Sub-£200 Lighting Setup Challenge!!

Hey guys, it's Louis here from Singularity Film and today we're going to try and achieve a professional interview lighting setup. Now, if you have been following us, you'll know we've already made a video like this, except this time we're going to be doing it on a budget. As full-time content creators, we're fortunate enough to have access to professional equipment, but that's not to say that you can't achieve a similar look with less expensive equipment. So in today's video, we're going to be recreating our interview lighting setup video where we used an aperture 300d mark ii a pixar pro 300 watt
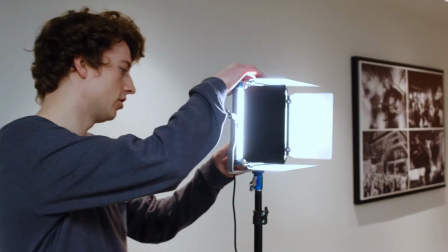[0:34]
and an fmv k8000 but we're going to be using this pair of niwa nl 660 lights that you can buy right now on amazon for just over 200 pounds of course there are a number of differences between these budget lights and more expensive professional lights from size to output to light quality and so on but we're fairly confident we can achieve a similar end result now we're going to follow exactly the same process as we did when setting up
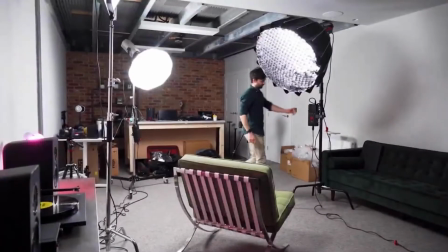[0:57]
our lighting in our interview lighting setup video. So if you haven't seen that one yet, pause this video now and go and give that one a watch and then come back to see how we get on.
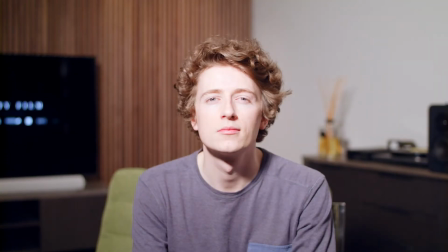[1:05]
We'll begin with setting up our key light. Now, what is obvious right from the get-go is that we need to soften this light.
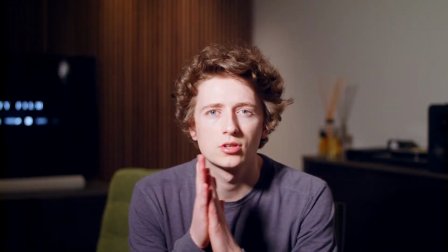[1:11]
It's very harsh, unflattering, and that's definitely not what we want for interview lighting.
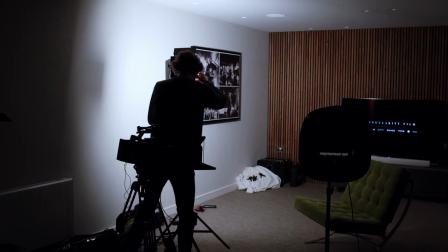[1:16]
Now, we haven't got the luxury of a huge softbox to diffuse and soften this light, so we're gonna bounce it off of the wall to achieve a nice, soft light. We want to make the light source as big as possible in relation to our subject, so essentially the closer and bigger the light source the softer the light will be
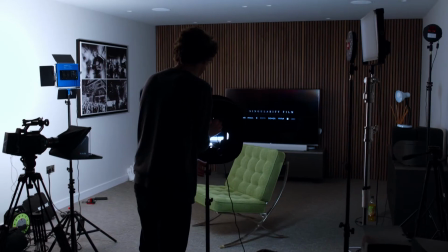[1:36]
now the key light is set up we're going to get the fill light set up now in this case we are using the second of our newer lights
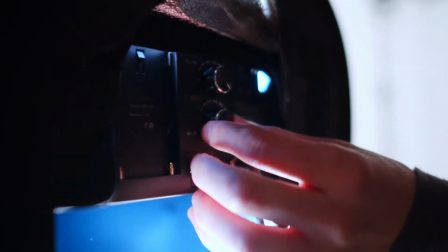[1:42]
as our fill lights we're not going to up the brightness of the light as much but we will still use some diffusion to keep the
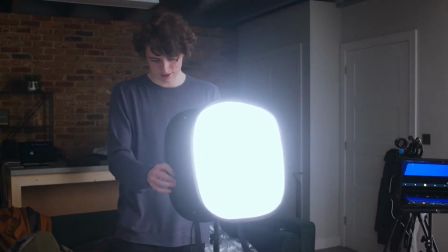[1:48]
light nice and soft in this instance we'll be using a cheap soft box that came with the kit now that the key light and the fill light are both set up and our shot is looking nice we still want to add another light or two into our setup for some more interest and depth but because we are working on a budget we're going to have to get creative so to add more definition to the subject
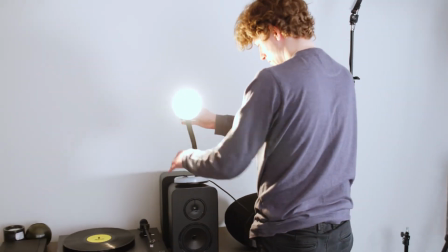[2:11]
we're going to add a hair light but we'll be using a normal household lamp to do this so we've literally just grabbed this lamp from home now we're not going to have this set very bright at all just bright enough to bring the subject out from the background finally
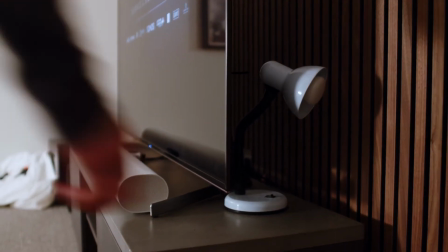[2:27]
we're going to add a practical light into the background practical lights are probably the easiest lights to find and get set up as you can literally use anything you like so as you can
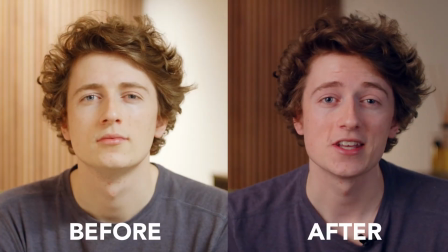[2:35]
see there's a huge difference between what our shot looked like before we had any light setup in comparison to our final setup although we can't exactly
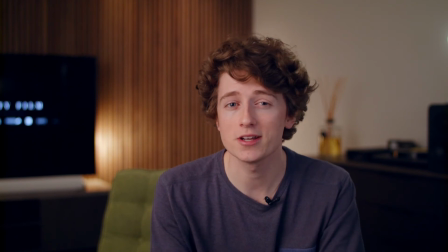[2:43]
replicate the same quality of light we get from more expensive professional lighting i think it's fair to say that this setup still does a pretty good job it just goes to show that even if you are restricted by your budget when it comes to spending money on filmmaking equipment you can still achieve professional looking results with some basic equipment and a little bit of creativity as a final quick tip guys we would always recommend using a color checker especially
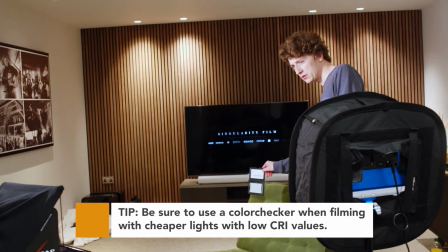[3:04]
when using lower quality lights to ensure you can make any necessary color grading adjustments when processing your footage so there we have it i hope you guys enjoyed this video and if you did please don't forget to hit that like button and subscribe down below so you don't miss out on more content like this. Thank you all very much for watching and we'll see you next time.